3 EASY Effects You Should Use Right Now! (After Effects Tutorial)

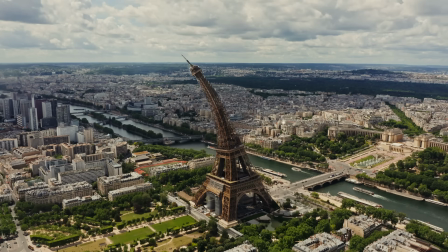(0:00)
Hey guys, as a video creator, I know your struggle to keep coming up with cool effects over and over again.
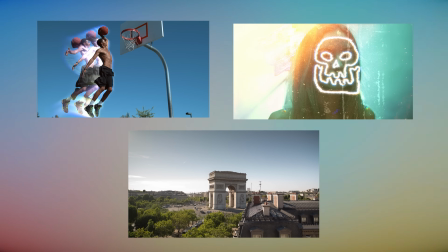(0:05)
Well, don't worry, today you'll learn 3 new awesome effects that will take your motion design game to the next level.
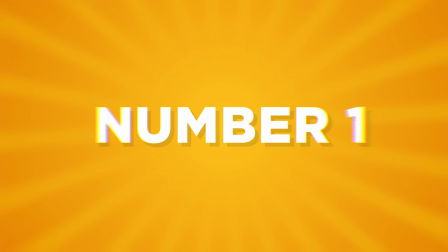(0:11)
Let's open up After Effects. First, an effect inspired by the mega famous series Arcane on Netflix.
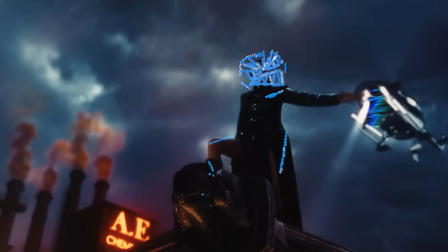(0:18)
It's that awesome scribble effect, and trust me, it's everywhere. So, how do we make it?
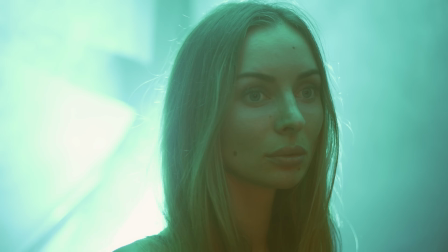(0:23)
Of course, start with your footage. This can be anything, but I went for a close-up of a face because it gives us so many possibilities.
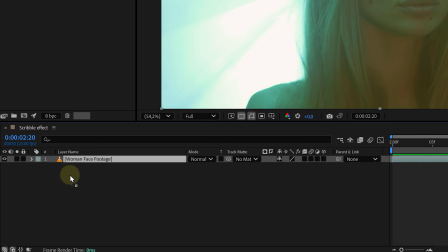(0:31)
Inside After Effects, create a new composition and drag in the footage. Now we need to motion track the face so that our scribbles stick seamlessly.
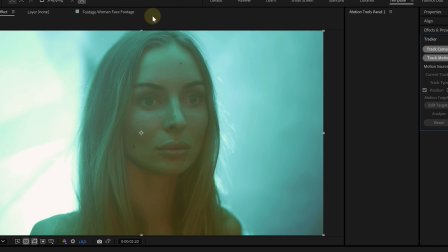(0:39)
Open up the tracker panel. If you can't find it, go to the window menu on top.
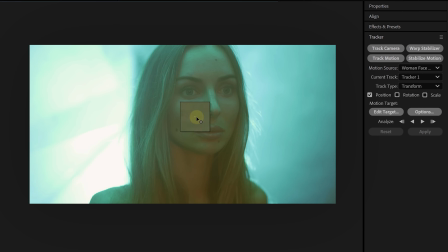(0:42)
Click track motion, place a tracking point on a high contrast area like the nose hole.
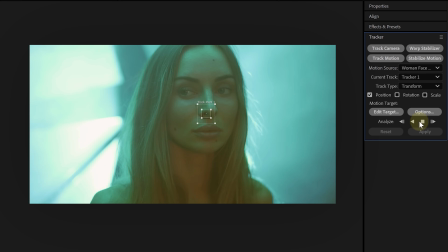(0:48)
Then hit analyze forward. You don't need to track the entire clip, just enough for your scribbles to follow.
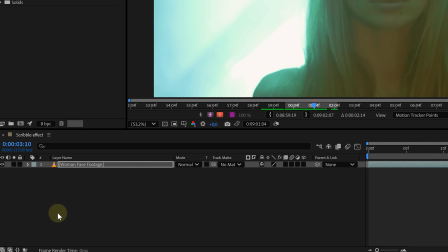(0:53)
When that's done, create a null object. Right click in the timeline, choose new and null object.
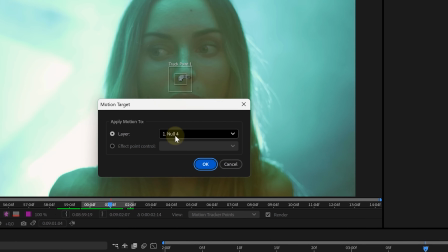(0:59)
Then go back to the tracker panel, set the edit target to that null object we just created, and then click on apply.
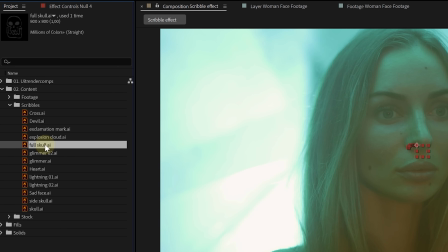(1:05)
Now let's add the scribbles. If you want, you can download some scribbles online. Then import the Illustrator file and drag the first scribble into the timeline.
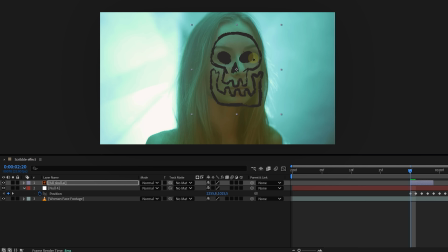(1:13)
Keep it only a few frames long. Position it over the tracked part of the face and parent it to the null object using the pick whip tool. Easy. To make the scribble feel more alive, open its position and scale properties.
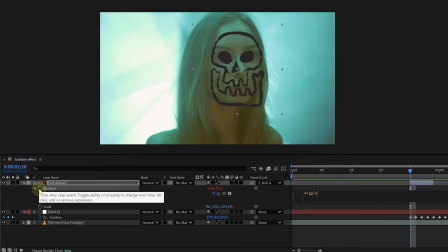(1:25)
Alt plus click the stopwatch icon and add a wiggle expression. Wiggle, open brackets, 50,10, close brackets.
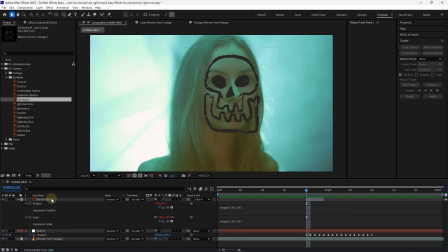(1:32)
Now it jitters a little, making it look hand-drawn. Next, let's animate the edges. Select the layer, go to layer in the top menu and choose auto trace.
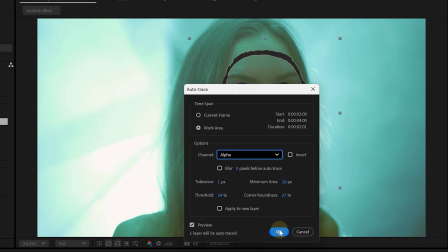(1:41)
In the pop-up, change the channel to alpha and hit OK. Boom, now the scribble is traced with masks.
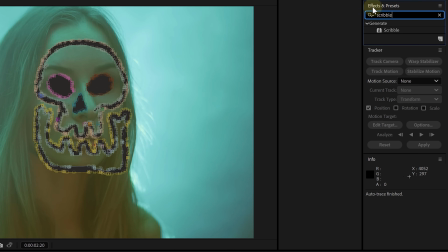(1:46)
But now, why did we do this? Because now we can apply the scribble effect, which uses those masks to add animated strokes.
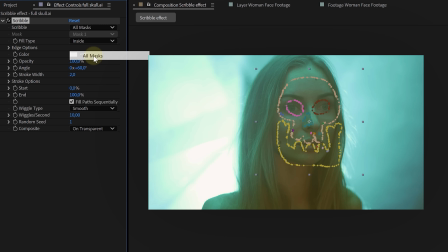(1:53)
For the scribble effect properties, set scribble to all masks. Change the fill type to inside edges. Tweak the stroke settings and switch the wiggle type to jumpy.
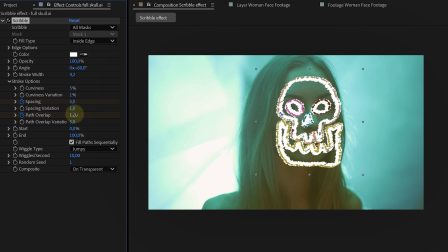(2:02)
Animate spacing and pad overlap for more dynamic motion, and suddenly the scribble looks super cool.
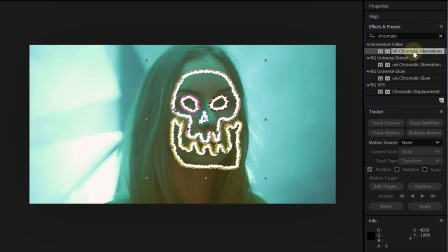(2:08)
To finish it up, add chromatic aberration. You can use VR chromatic aberration or Red Giant's version and slap on some glow.
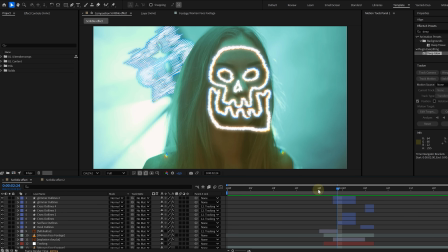(2:15)
Keep repeating this process with different scribbles to create an insane animated sketch effect.
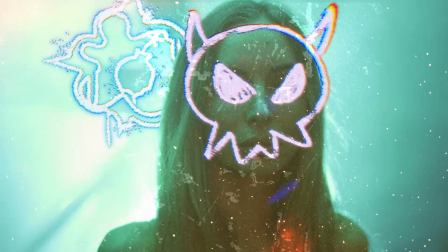(2:20)
And to really sell it, throw in some grungy overlays and light leaks. That's what ties everything together. Now, as a video creator, you should really check out Adobe. Thank you so much for sponsoring this video.
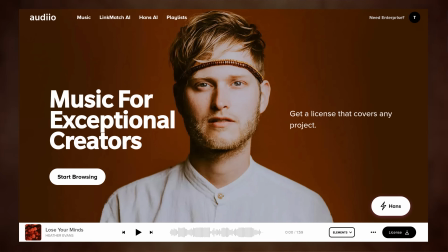(2:31)
Adobe is a platform for creators with extremely high quality music and sound effects.
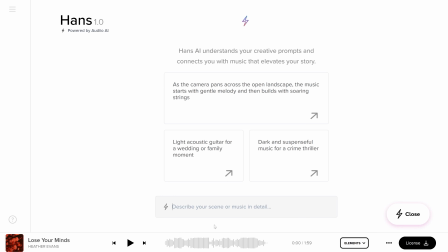(2:36)
You can browse music and sound effects the old way, or you can use Hands AI, a tool kinda like ChatGPT,
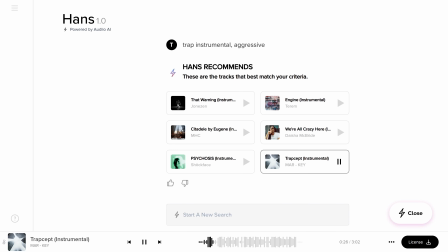(2:42)
where you can describe the song you need and boom, endless results based on your description.
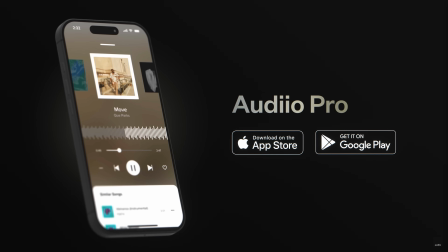(2:47)
Now, with the Adobe Pro app for iOS and Android, you can simply log into your account and browse music and sound effects from there.
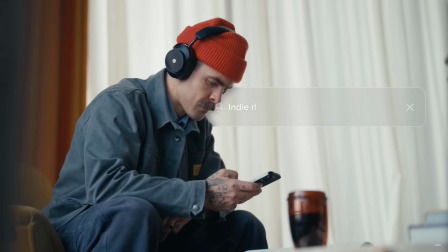(2:54)
Whenever I have a moment, I just open up the app and start creating background music playlists for my videos.
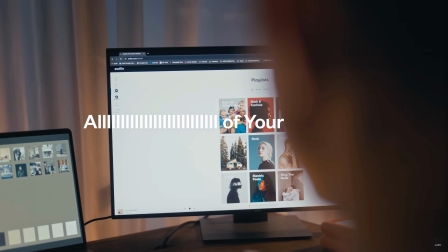(2:59)
You can then download the music you need later on your computer. Absolutely beautiful. Now, there's one thing I really want to mention.
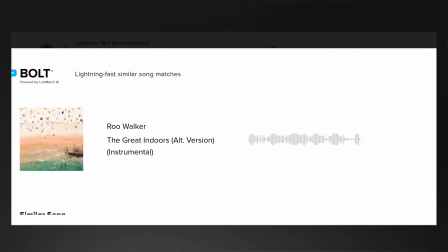(3:06)
Whenever you find a song you like, just click the lightning bolt and Adobe will give you a huge list with similar songs. I honestly can't imagine going back to boring stock music, so definitely use the code AEBASICS for 70% off the Adobe Pro plan. Check out the link down below. Next up, another trick you need in your arsenal.
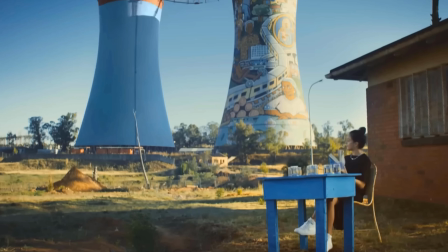(3:25)
Remember when we made the dancing building effect? Now we're going one step further. We're going to split and build up a building.
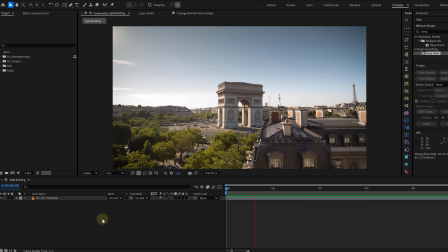(3:32)
Something you've probably seen all over Instagram. Start with a building shot that's easy to separate into different blocks. Make sure there's no camera movement. This makes everything easier. First, let's create a still of the first frame and import it into Photoshop.
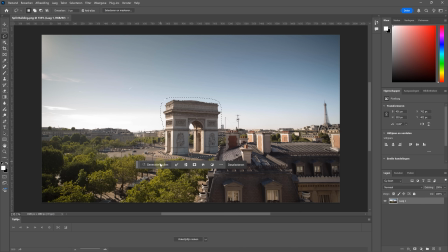(3:46)
Use generative fill to remove the building and create a clean plate. This makes our life so much easier when separating parts of the building.
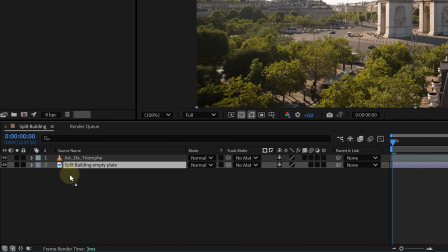(3:53)
Back in After Effects, import the clean plate and place it below everything. Next, duplicate the original shot and on the lower duplicate, mask out the floor.
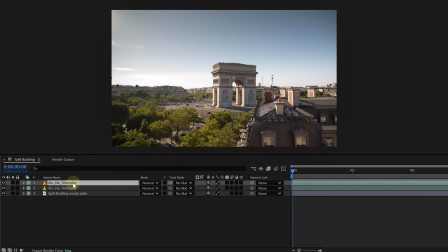(4:02)
This keeps any moving elements intact. Now take the top duplicate, right click and choose freeze frame.